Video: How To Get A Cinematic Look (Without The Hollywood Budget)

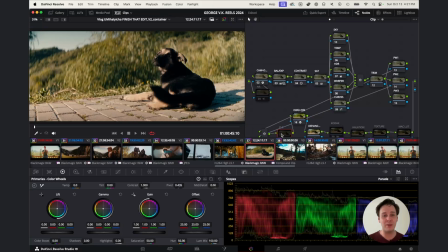At least you would probably have to spend quite a bit of time messing with the Film Look Creator in order to try and get close to what Dehancer does with just a few clicks, right? I just have to select the film stock, the film print, make a few different adjustments.
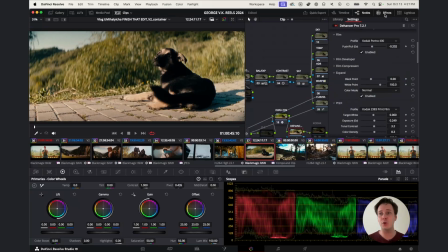One thing that I forgot to show you right here, this push-pull slider. I can't believe I forgot this. So once you actually select your profile for the film stock, you can start to push and pull, and this is basically what you would do, as I understand it, within your film development.
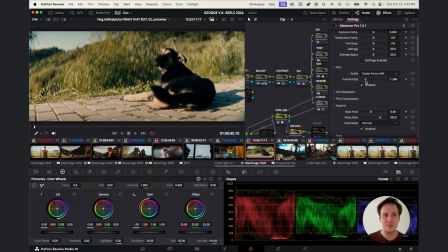So when you're pushing and pulling the different chemicals, so you can see what it's doing to the image very subtly, right? But like those greens are going a little bit warmer or cooler. So it's just another way to really control how much or how
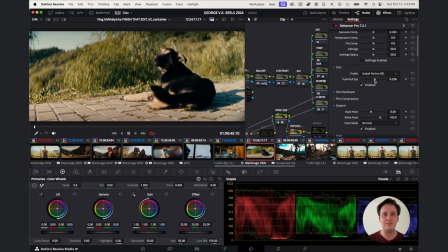little of that profile effect is affecting the image. So this is the very first step that I do when I apply the Dehancer look, or the Dehancer plugin to my footage that I've already color corrected. I play with this push and pull slider to see the actual look that I want to go for.
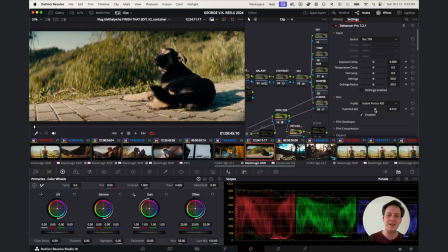Whatever this slider is doing, I'm not explaining it correctly, but it's magic. Just know that it's magic. Okay, so here it is without Dehancer.
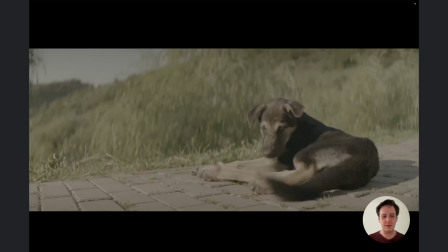Here it is straight out of camera. Let's apply a quick little color correction.
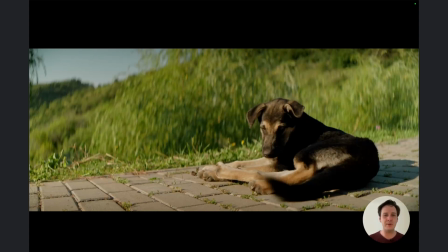The colors are vibrant, but they're almost a little bit neon, right? It's a little bit too green. The background is just so lush. There's so much focus going on to the background.
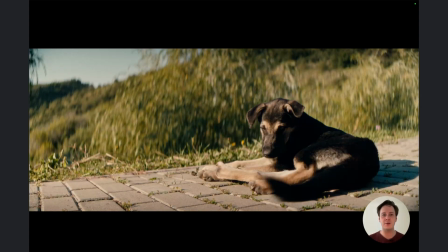I want to look at the dog. So let's apply the Dehancer plugin, and it just pulls everything together. The subject is in focus. The eye wants to go towards that contrasty image.
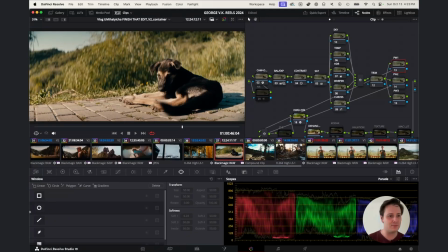I mean, I can play around with power windows, right? I can bring in a power window to this dog. And one quick little tip, if you're working on a machine that's not so powerful, you can always go Shift D to bypass any color grades,
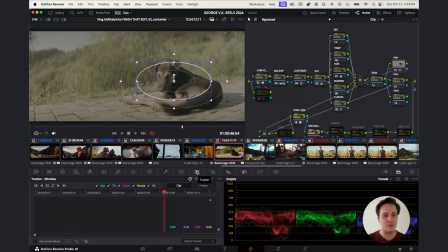any fusion effects, so that when you're tracking within the tracking window and you hit the double arrow button to track backward and forward, it's going to do it much quicker because it's not having to process the color grade and any effects that you have applied.
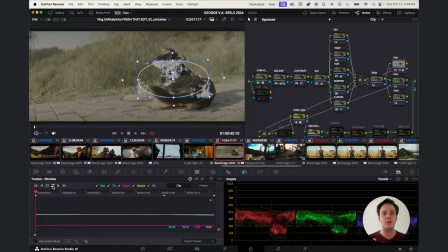It's simply doing the track onto your log image, and then you can always turn it back on.
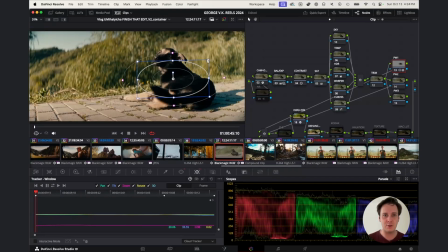Okay, so let's increase the size of this power window, and we'll just go to our primary and turn up the gamma slightly. I don't like to go overboard because then you can start to actually notice that adjustment. So we'll turn off the power window so we can see what we're working with.
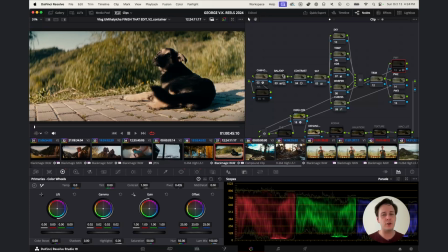Command D to audition our new power window, and that's it right there. Dehancer. What a change, right? Let's choose another shot right here, another Canon 5D Mark IV shot.
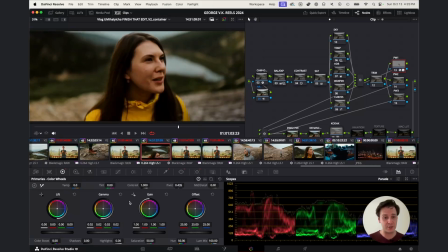It's my beautiful wife, Barbara. This one I was actually very impressed with because this is what we started with, right? And then if we just do a simple color correction and bring Dehancer in, now that is a very big shift from what we started with.
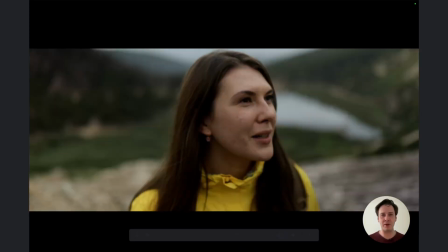Okay, full screen, straight out of camera, straight out of the Canon 5D Mark IV, shot with a 35mm 1.4 Canon lens, Sigma lens. We bring in some color correction, balance, exposure,
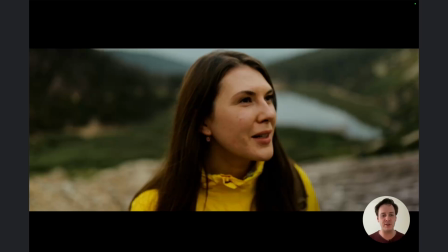saturation, contrast, all that good stuff, a little bit of curves, and Dehancer just makes it boom.
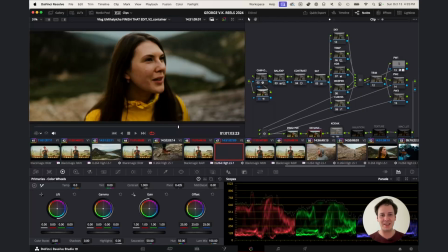It makes it go wild. I mean, look at that. Look at this handsome guy.
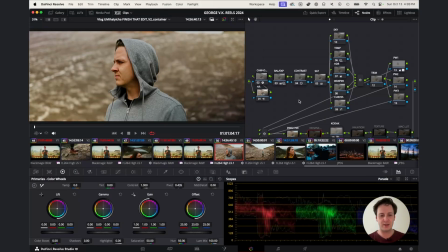Look at this handsome guy. So another example, straight out of camera.
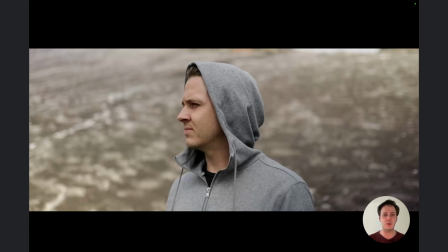Bland, boring, that's fine. Even though we're shooting with colors baked in, we gotta get some pop out of this image.